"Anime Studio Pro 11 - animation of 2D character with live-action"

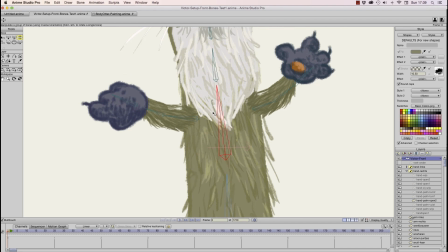you can see that all the bones you've selected are now bound to this bone and this is where I
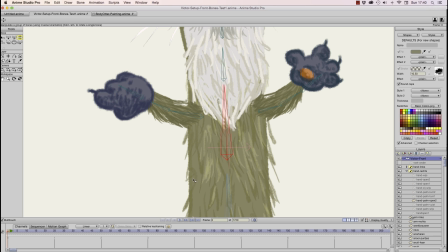made my mistake because I drew the fur of the otter too long so I didn't know where
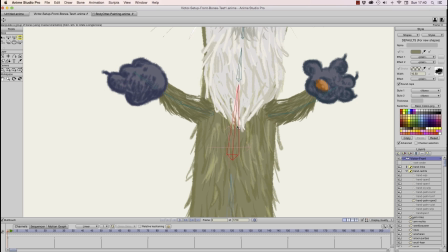the fur would begin and end because I just was painting like I would paint
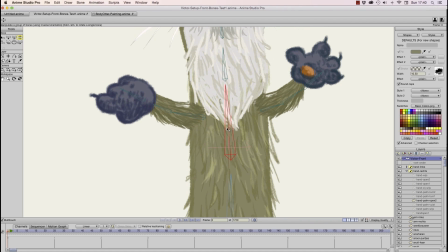a normal painting and didn't consider that the vector points needed to be bound to a certain bone.
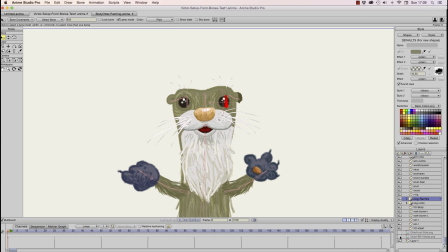So I had to do a redesign of the character and I decided that
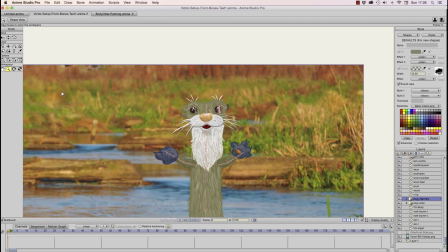I'm was going to paint it with real fur so that it would blend
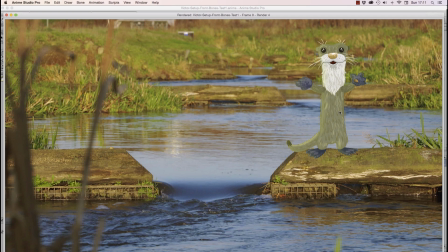better with the background i redrew the whole character in procreate
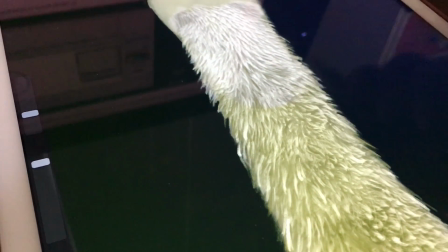which is an app for ipad and i'm now using the ipad pro and the apple
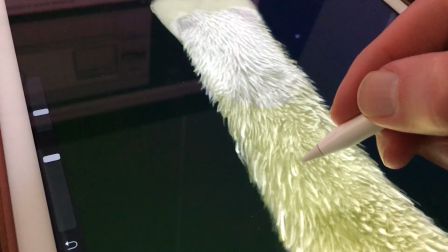pencil and it took a lot of time to draw the fur and i
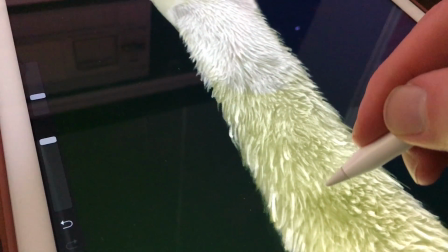was using photo reference of a real fur of of an otter and
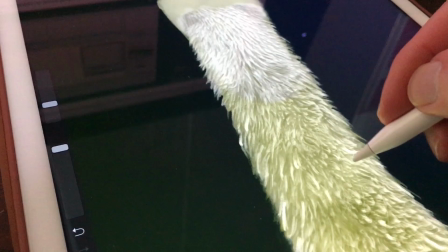this otter always has to pop out of the water and his fur is still
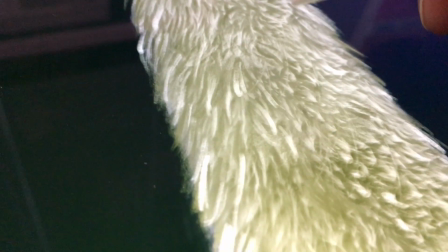a little bit wet and the fur of otters when they're in the
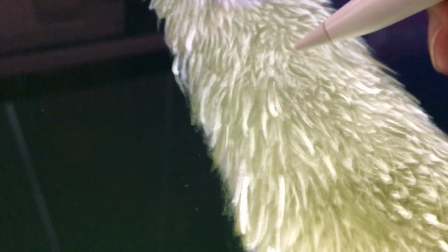water they're very dense and you don't see any structure but I needed the structure to make the character more believable
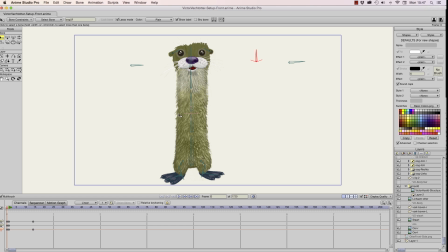so I imported the file from procreate and I first exported it to photoshop and in photoshop I rearranged some things and I also drew
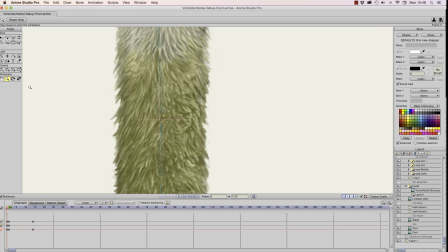a very realistic nose using photo reference.
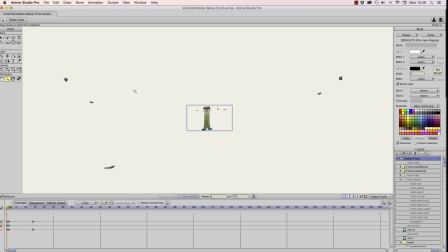When you're using PNGs as files to animate it's always good practice to start on frame zero and on frame zero you always set up your character and I spread them apart so they won't interfere with the
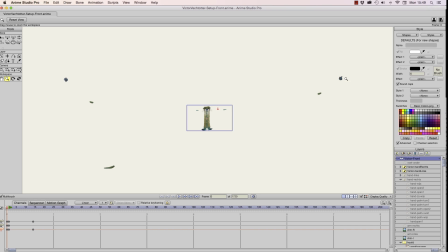body because this is the arm and here's another one and the and the tail of the otter and on frame one you drag all the files together and I'll just zoom in you can do that with reset
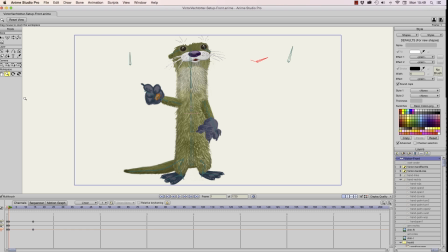view so you have your entire scene in front of you and this is the rig so also the arms I painted in procreate the hands
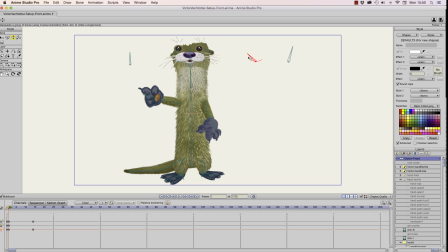are still vectors so for his face I used smart bones so I could animate it more easily and I could you know animate him just
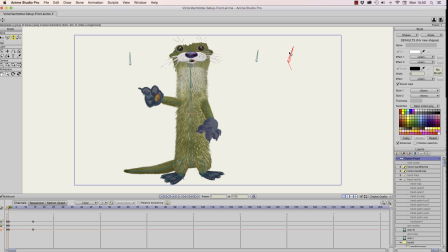looking around and and going up and down and